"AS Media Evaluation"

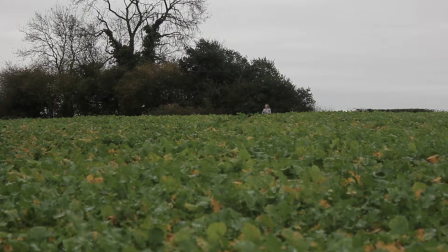We found that Real Thriller Productions used certain forms and conventions and chose to use these in our final product.
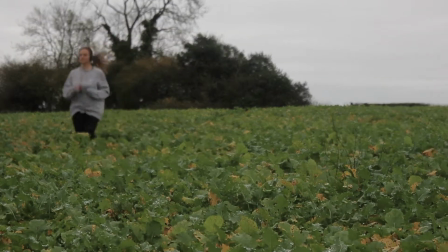The music we used was bought from a website which gave us full copyright.
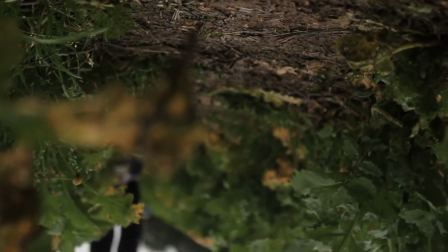The music we used reflected the progression of the scene taking place, just like the music used in the opening sequence of Lock, Stock and Two Smoking Barrels,
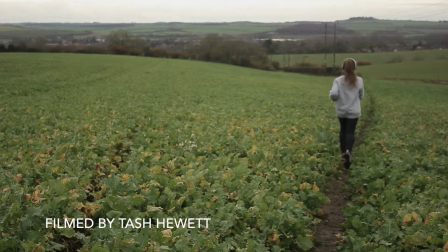Ed can hustle a few. which helped to create a real scene and allowed the audience to feel they are really there,
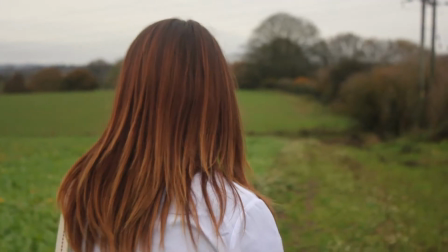and makes it more tense, which is a key aspect of thriller films. The editing we use helped create a soft, grungy look, which reflects depth and secrets.
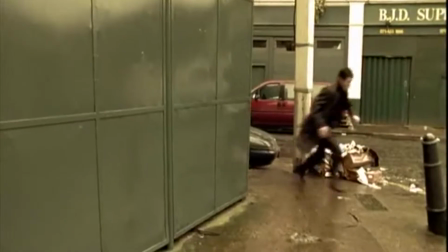This is also used in Lock, Stock and Two Smoking Barrels during the chase when the police catch the two protagonists selling products illegally.
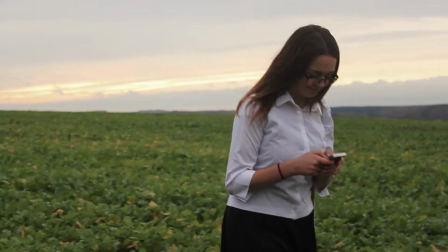This, along with the music, helps us to recreate a more realistic effect and makes the audience wonder what would happen next, if they would be caught or get away.
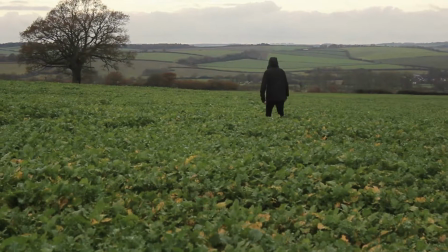We used a variety of different shots at the beginning.
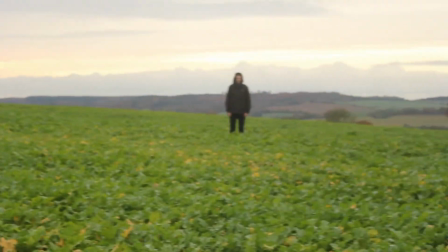We used a range of longer, further shots as we introduced the audience to the three girls and the seemingly psychotic male,
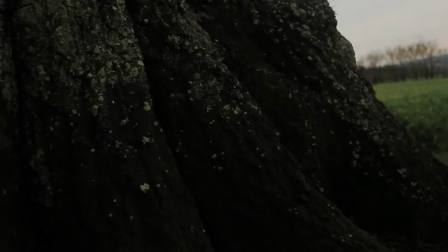which becoming closer and shorter as the pace of the sequence increases to a faster rate.
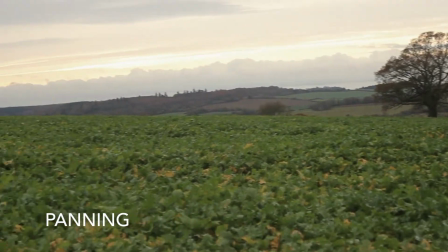We used panning of our first shot, which featured the setting and allowed the audience to familiarize themselves with the setting, just like Clockwork Orange.
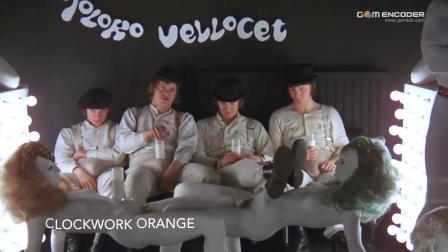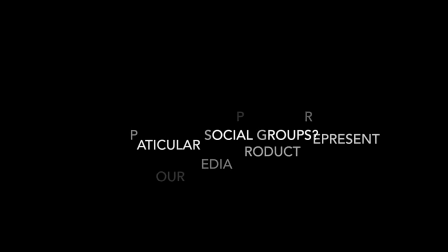Our media product represents social group throughout the sequence, but could have been improved.
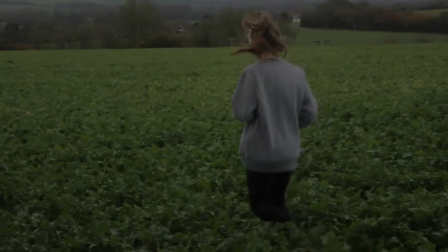Our sequence only features young people living in Hampshire and New Forest countryside.
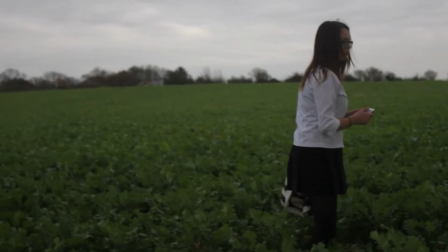It lacks authenticity as it doesn't feature anyone above the age of 17, but represents different types of teenagers instead.
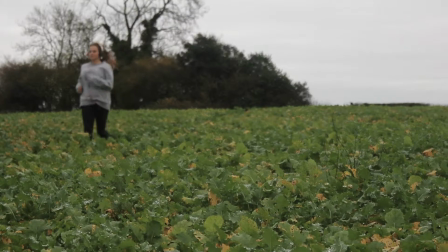There is an active, healthy girl running, which represents those teenagers who run and are active.
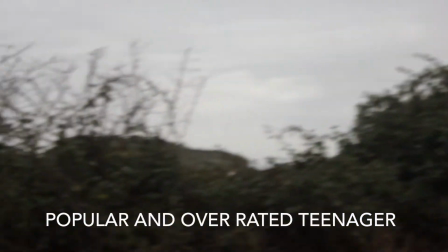She is a student who is very chatty and socially overrated, as she is on the phone or texting, which is a more image of a teenage girl.
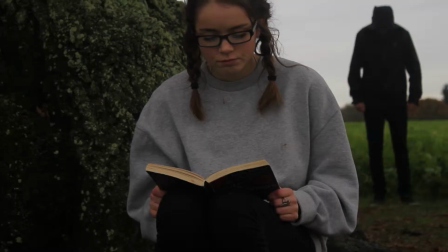Lastly, we introduce a lonely-looking girl reading by a tree.
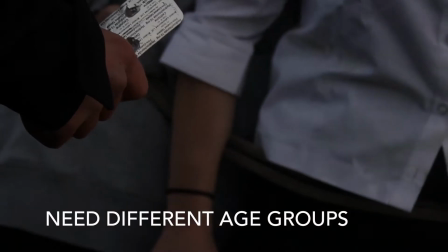To improve, we should have added different age groups, as this seemed to work really well in Blue Velvet, as the beginning features older people, but later on they're younger protagonists.
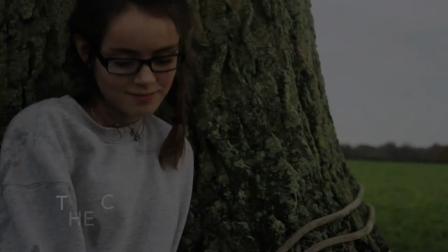I think that the distributor of our final product may be cinema because our sequence is good at capturing the attention of the audience.
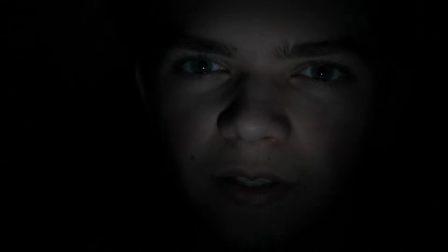It has good music, and the name of the sequence is Capture, which is very witty and could be seen as attractive as its unique selling point.
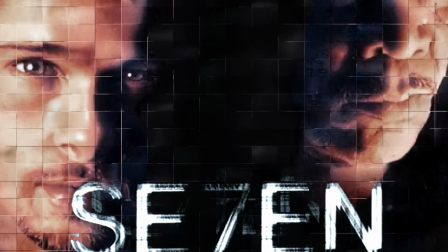This technique was used in Seven and was seen as attractive too. It fits well as three people were captured during the sequence.
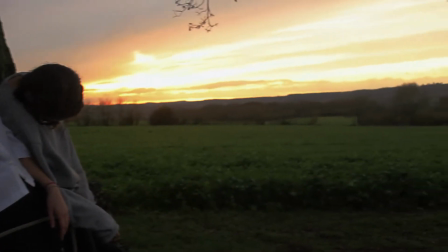When people go to the cinema, they like to see a story that grips you all the way throughout and keeps them on the edge of their seat.
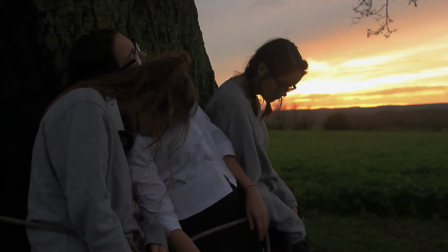I feel the audience could be teenage-based as it features a group of interesting teens that are all very unique but find themselves in the same situation.
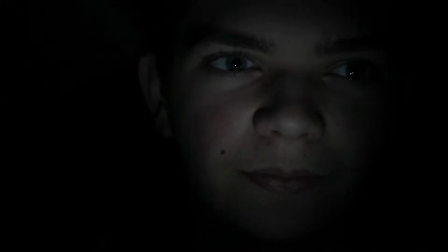It is also representable as many different types of teens, so it could be interesting in that aspect.
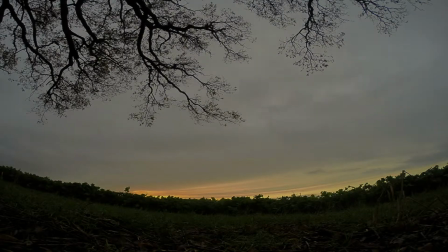Feminists may watch it as three girls are taken. The feminists may want to find out whether the girls escape and the meaning behind it.
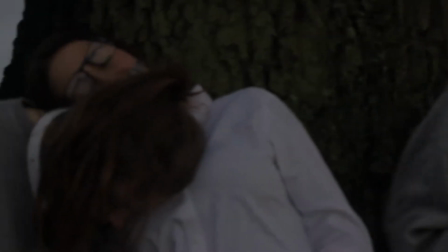We think the audience of our media has to be 15 plus. This is because our film does have footage of some violence and even subtle drug taking when the psychopath tries to drug the three girls.
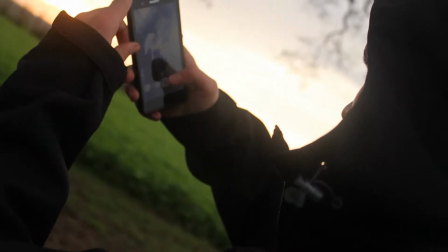Not only that, when the girls are kidnapped and tied to a tree and he takes photos of them, to some people this may be portraying sexual activity.
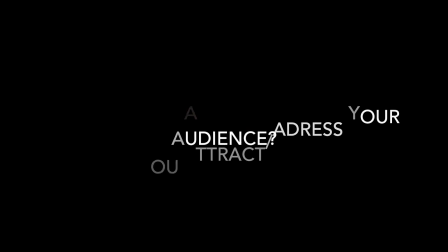To attract our audience, whom we targeted to older teenagers and young adults,
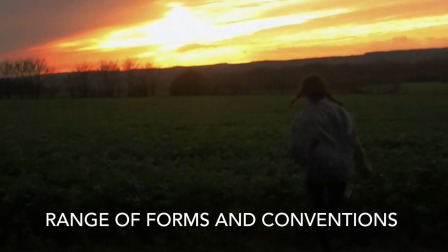we used a range of forms and conventions which helps captivate attentions of the audience. We used a range of quirky yet interesting shots and fresh music which changed tempo and pace in time with the speed and energy of the sequence.
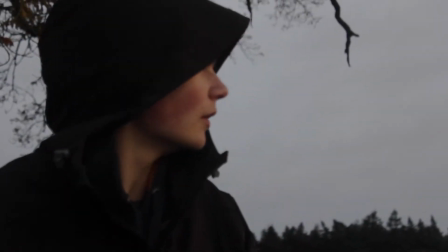For example, our music becomes more upbeat after the girls are tied up and one of the girls escapes from the rope.
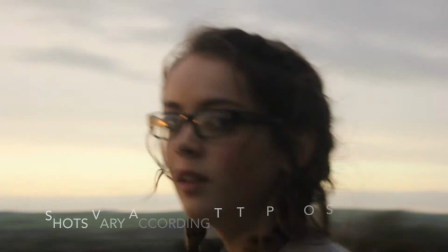The shots we used vary according to the pace of sequence also.
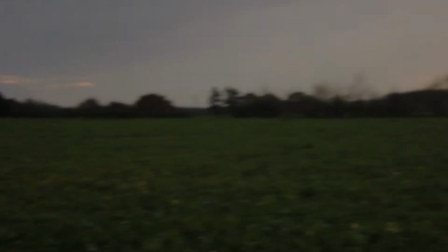The witty title of the sequence may also be quite attractive as it's called Capture, and three teens are captured.
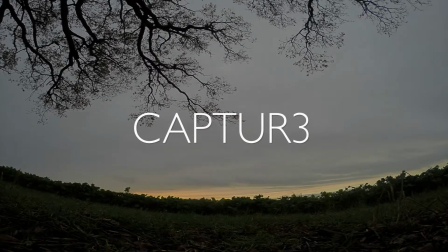This title, shown at the end of the opening scene, in front of a time-lapse of the sunset, may be an ironic way of putting light on the dark situation that happens in this film. It is ironic as the sky in the time-lapse is light beginning to get dark as it was filmed late afternoon.